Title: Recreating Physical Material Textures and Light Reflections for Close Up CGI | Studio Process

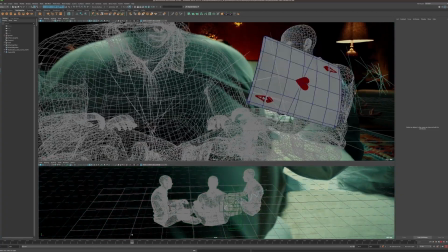He flips it over, it starts to animate, and then the other guy grabs it here. And in that part, I knew that the card, like, it's just like the little things, you know? It's like he's holding the card, so the card is not going to be flat.
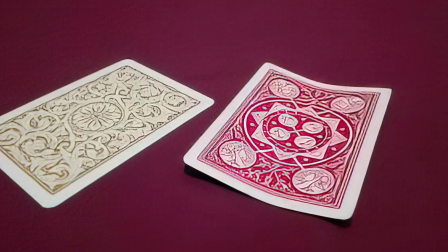It's going to be like a little bit like curved, you know what I mean? And then when it kind of like starts to spin, you would see the reflection crossing over the arch, because he's like holding the card kind of like curved a little bit, you know what I mean? So that when it spins, you can see like all the reflections and like the fabric of the card kind of like giving out nice highlights over the card. At this point, it just becomes an obsession, and then he grabs it.
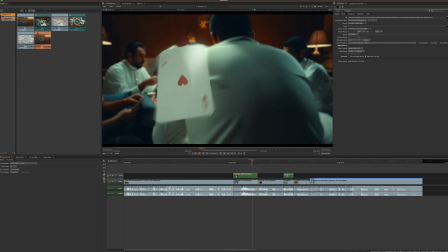I like it right here. It's just like wham, and it puts it in.
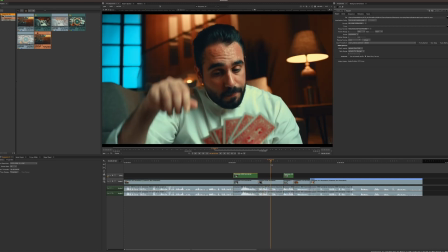All right. And this is like the big finale right here.
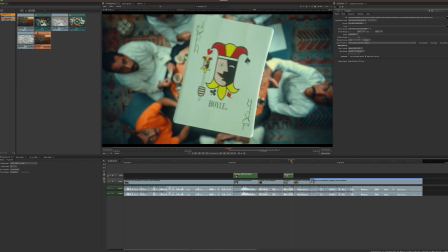He just like, he throws the card in the air and then bam, like
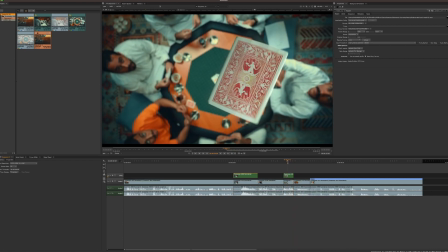smashes it down. For this, we're going to go like super, super close up.
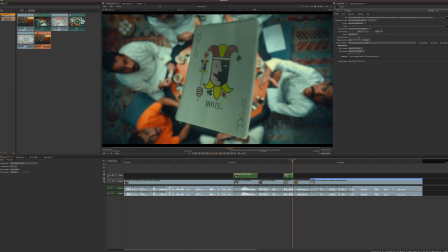So the texture and all of these things are like super important in that, in this shot.
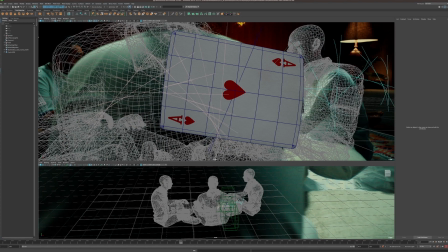So for here, for this one, let's see how that looks.
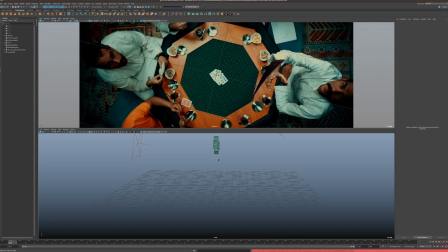Here it is. So this is the shot right here where the card flips over in the air and then goes let me just,
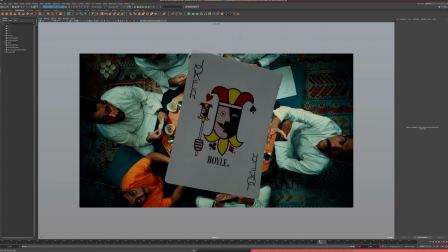like gets really close to the camera and then dives down, right?
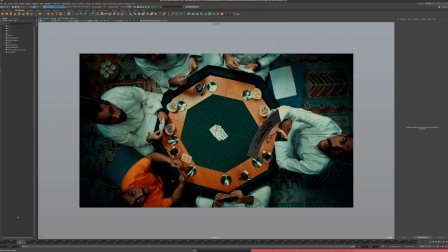But I want it like, this guy is like the cards pro. So I'm just like imagining him how he's like flipping the card and stuff like that. I was imagining it that it would like wobble in the air before it goes down, where it kind of like when it goes up,
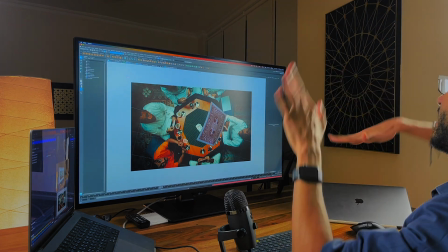you can see it like wobbling and looking really cool right here.
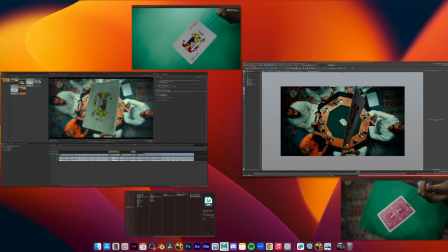And then it starts to go down. And you could totally see that right here, right?
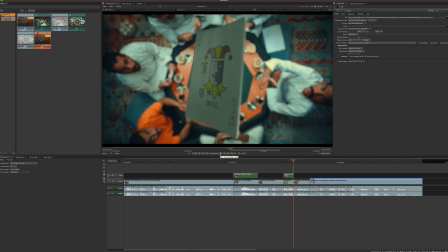ودائما بخلة القيد عنده غير.
Just slam. Yeah. it was a fun quick project.
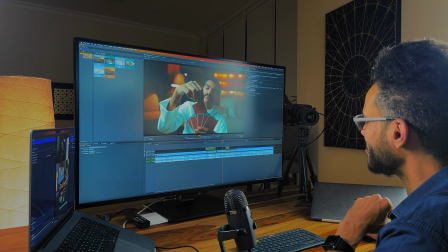I love that. Keep pumping out those great projects, man. Keep pumping out those great works. Love you guys.
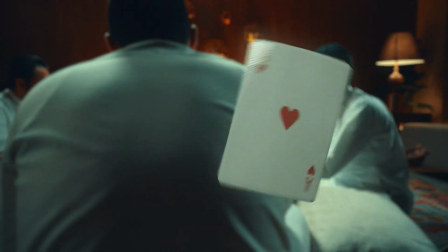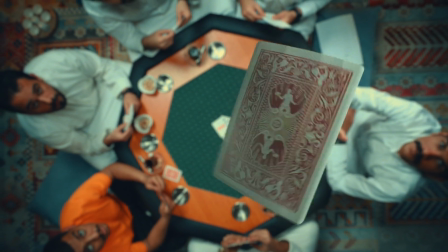So yeah, if you like these kind of content, you can follow for more and check out blendboxstudio.com.